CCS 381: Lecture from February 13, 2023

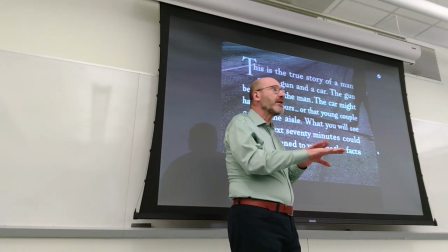Because the car is the instrument of detours of deviations that take you away from your community but also from the values that keep you anchored to sanity
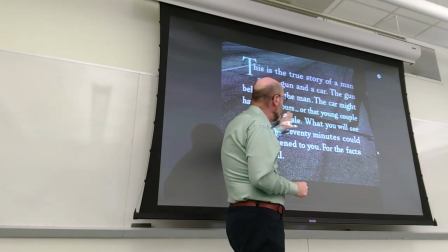the car might have been yours so they're suggesting that
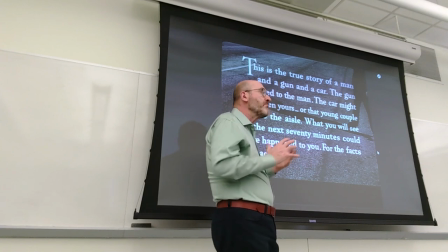from this point on the viewers should immerse themselves into the film and that the film is
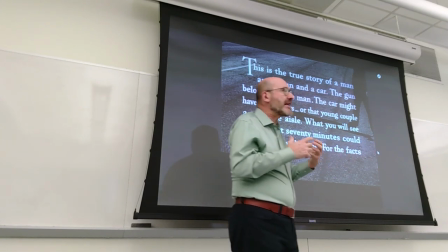not only not just the experience of the tension of the fear
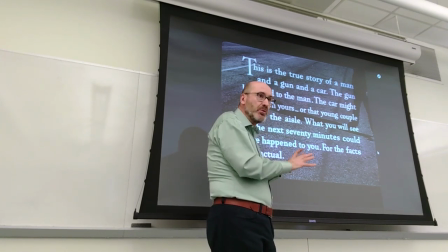that is experienced by the two men who are taken hostage and kept hostages with
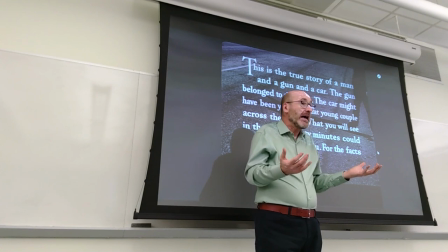the prospect that they must be killed at the end but also the idea
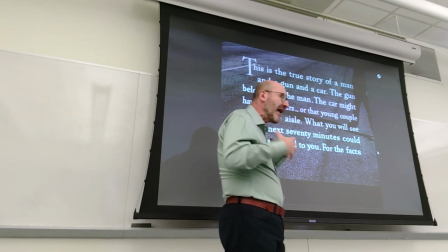that you have in some ways to ask yourself the same ethical questions that
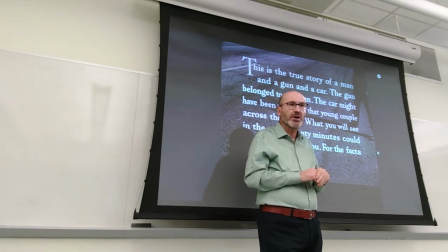are underlying the story that is to say what should you have done what could you have done in the same kind of situation
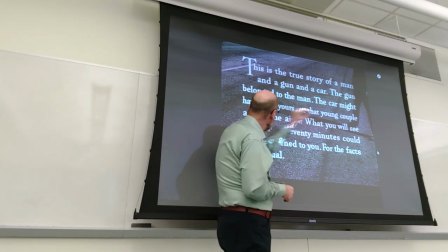so could have been yours or that young couple across the aisle what you
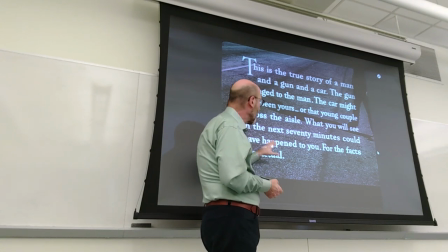will see in the next 70 minutes could have happened to you notice in fact as a
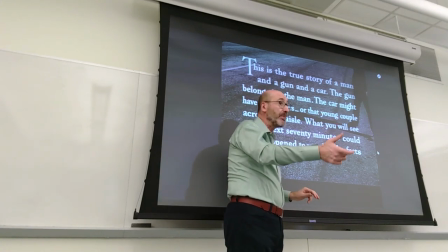confirming what I just said that it doesn't say could happen to you but could have happened meaning
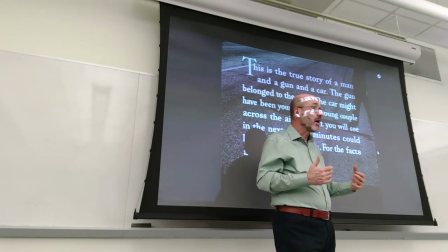what if this had happened to you how would you have behaved differently
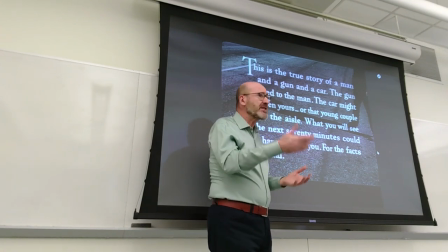70 minutes if normal for this kind of dramatic film
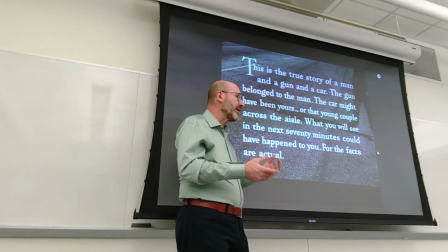from the period nowadays it's rare to find films that are shorter than 75
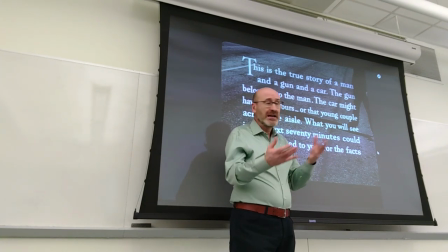minutes or longer than 100 minutes, and screenplays tend to be around 100, 110,
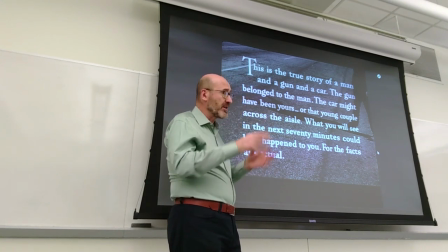maximum 120 pages, because the assumption is that there is a traditional conventional template,
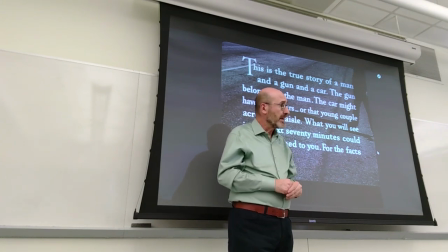one page of script is one minute of shooting,
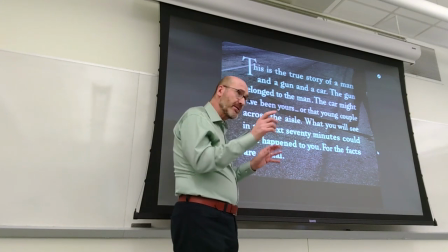but oftentimes these days less than that because lines tend to be shorter okay
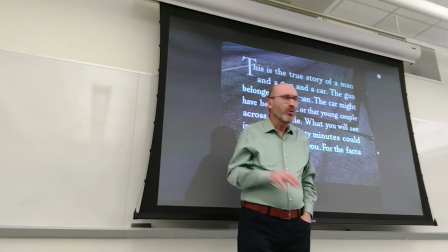as far as the fact well there was a famous criminal from
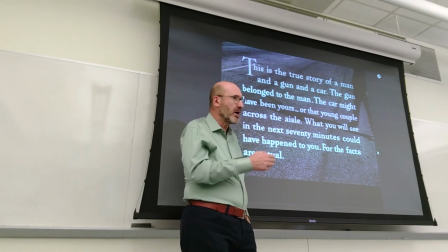that same period he was active in 1950 arrested in 1951 Billy Cook you find plenty of information in the readings and links if you want to learn more
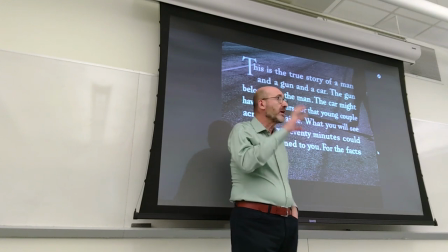about it he in fact went on what used to be called in the language of the the newspapers of the period and the police reports of the period. A killing spree,
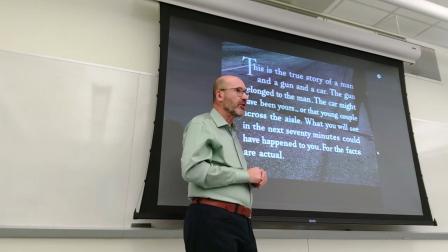meaning that within a short period of time, he killed several people, including a whole family, that gave him a ride.
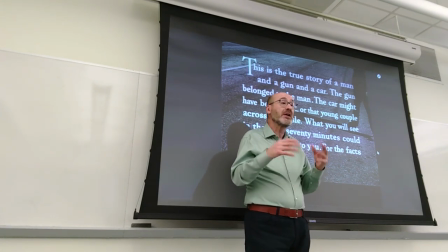And he kept them hostages for 72 hours. And at the end, he killed them all, including the kids.
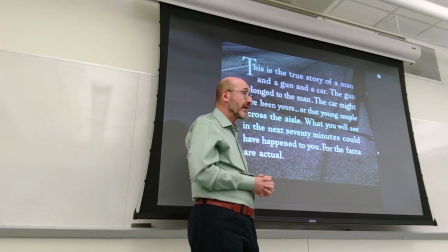I think there were three kids with this couple.
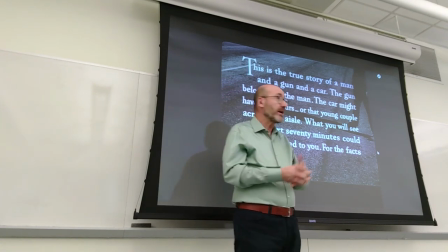He was arrested. he was brought to trial and sentenced to death and executed
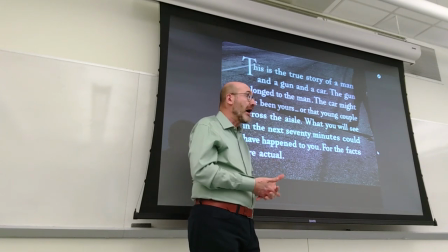Ida Lupino reached out to the jail went to see him she
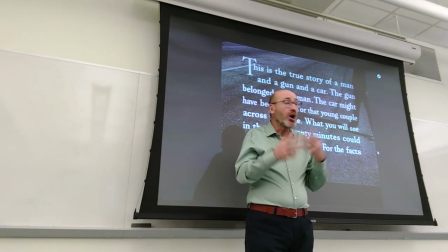initially had the idea that she wanted to make a docudrama of sorts or a criminal drama
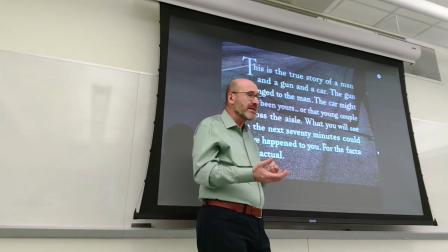heavily based on the horrible details of the events that led to
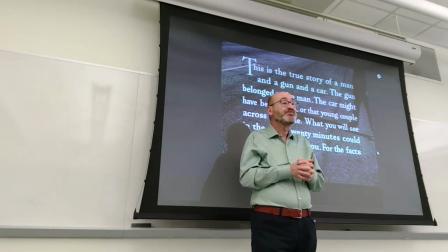the arrest of this criminal Now, but, you know,
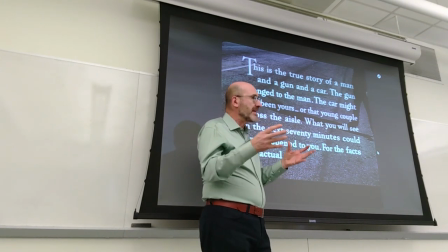inside the moralistic cinema industry of the period, this was frowned upon.
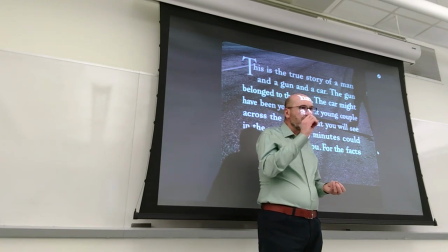The idea being that even if you depict a criminal doing criminal activities,
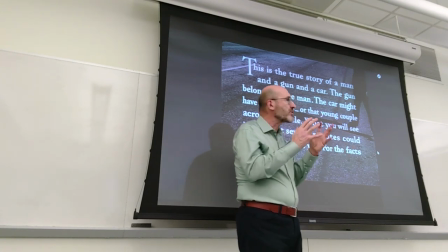you're still making him the center of the screen. And in some ways, you're making a hero.
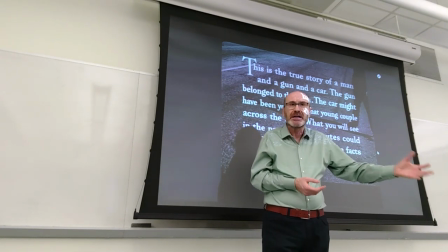You're giving him an authority. And this was considered immoral.
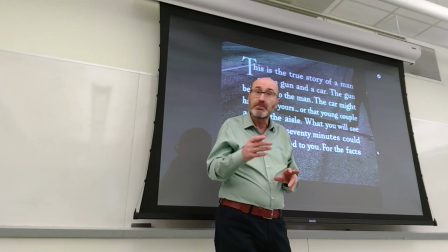So she was criticized while the movie was still being in the first stages of production.
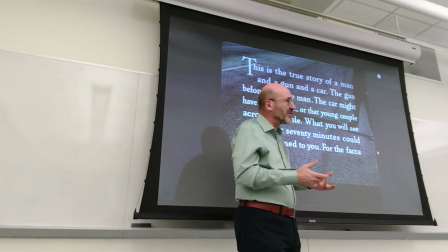And she wasn't listening to the criticism, not responding to it. She was a strong woman. Clearly must have been, but we know she was.
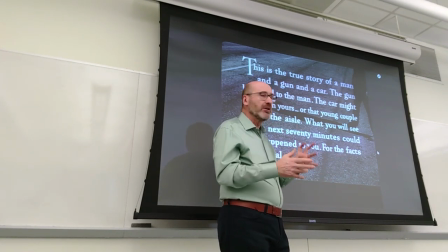And they put legal issues on the table. They said, well,
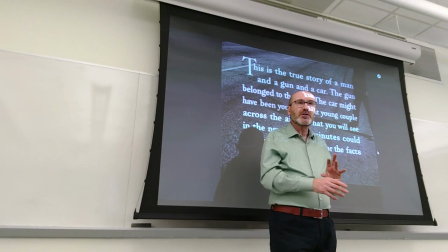but you need permission. you didn't secure permission from the judicial system to visit him with the purpose of getting material for a story so there might be some liabilities she ended up having to fictionalize
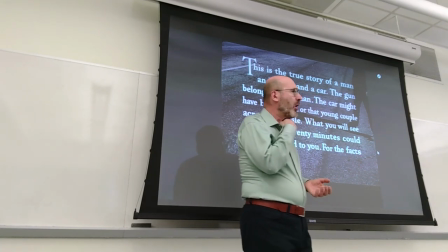the story she borrowed ideas from the conclusion of a novel
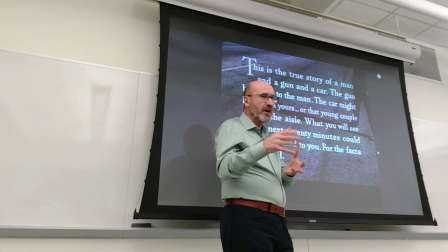and used a professional screenwriter but actually most
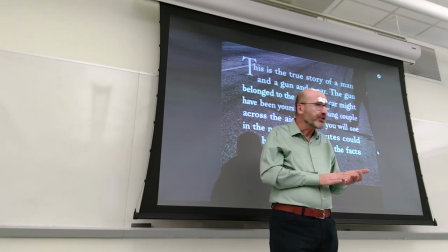of the screenplay is by Ida herself and her former husband,
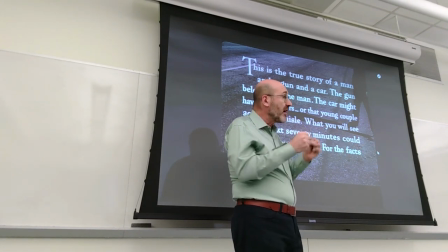Calder Young, both were producers because Ida was not just one of the very few female directors of the period,
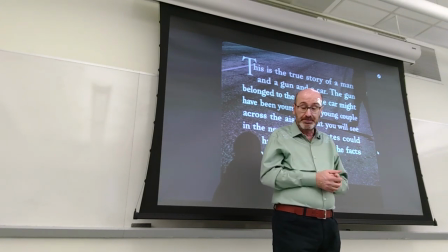she was also a producer. She created her own production company, she called it initially the Emerald and then the filmmaker Emerald was the stage name of her mother okay
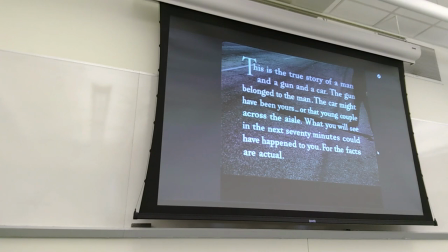so even through this selection one frame every two seconds so that gives you a sense of the development of the scene and keep in mind the format is still
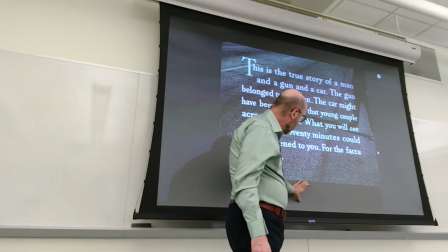4 by 3 with a black band added by me because I captured the lines in here didn't want to have them on
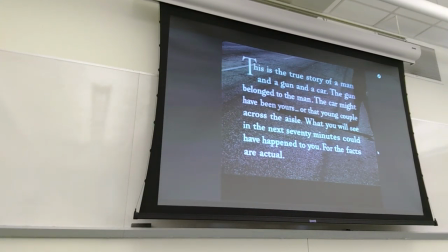top of the image so this is the premise and of course they keep it long
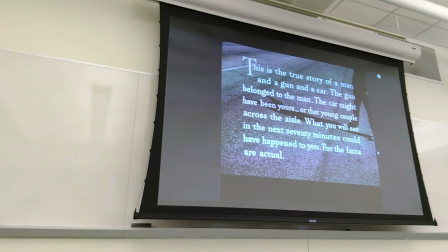enough for the audience to read this and so you see I'm clicking and it's still
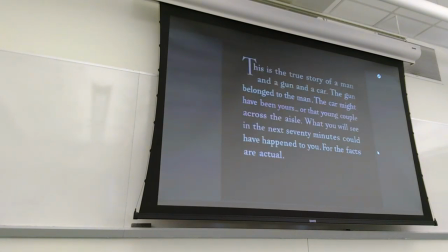the same image and no movement behind it and then finally you transition from that image of a road to black and notice that we go from there
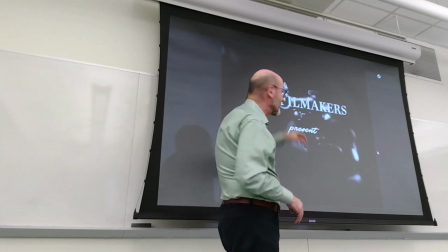filmmakers we just want them not to is the production company Ida had at that point
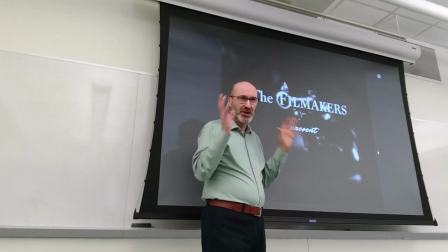and notice that we transition from that dramatic text to a
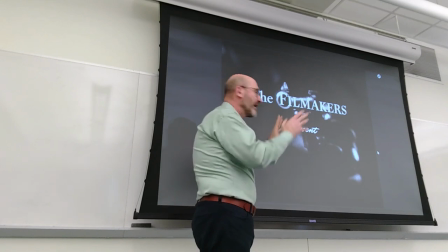And this is a very famous frame showing a gun not really pointed at you, the viewers,
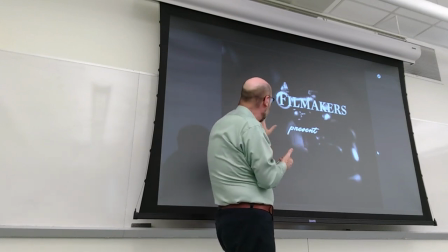but it's clear that it is pointed at you. And the quarter, the angle shot,
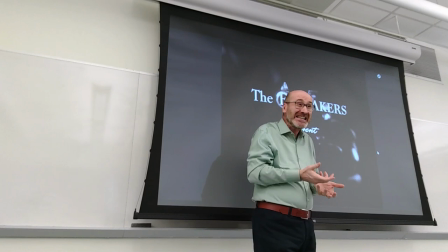the three-quarter angle shot is made so that you can see the details of this revolver gun, right? That you can see them better, both the revolver and the hand holding it, okay?
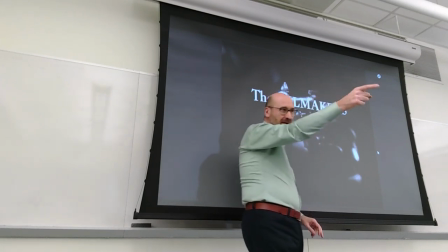So, again, it's pointed at you.
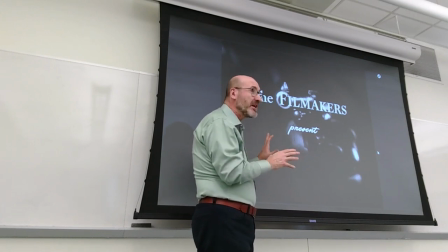Now, keeping in mind that you don't really see a representation of regular society,
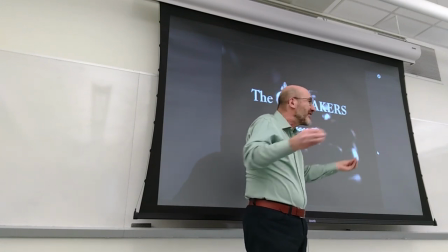people involved in regular daily activities, but you only see the hostages, the criminal, and the police for the most part.
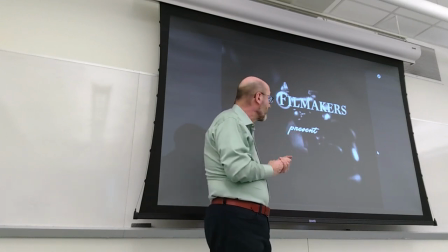There are possible other possible readings of this, including keep in mind that guns are in the hands of criminals or in the hands of the police.
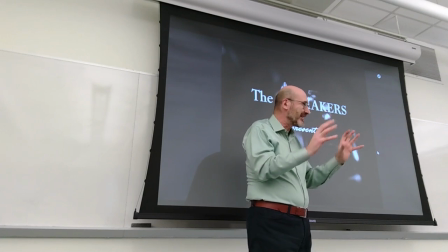And it's really the citizens that are unarmed in the middle.
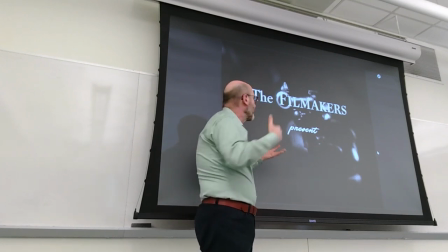And also, eventually, you have to ask yourself, what is the film really about?
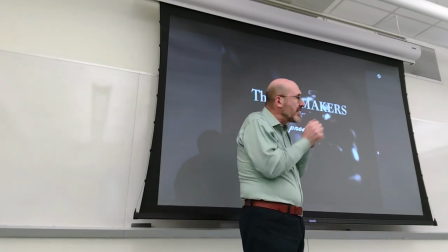Since it is so essential, and it is not just a criminal drama,
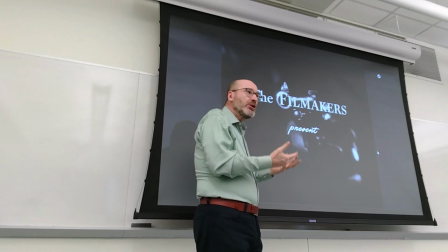at that point, you can load this image,
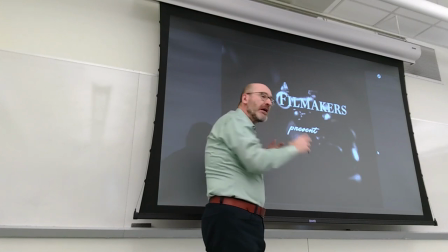which we will see through a series of frames with symbolic signification. It's 1953.
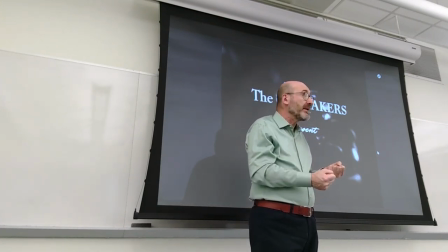What is happening in the U.S.?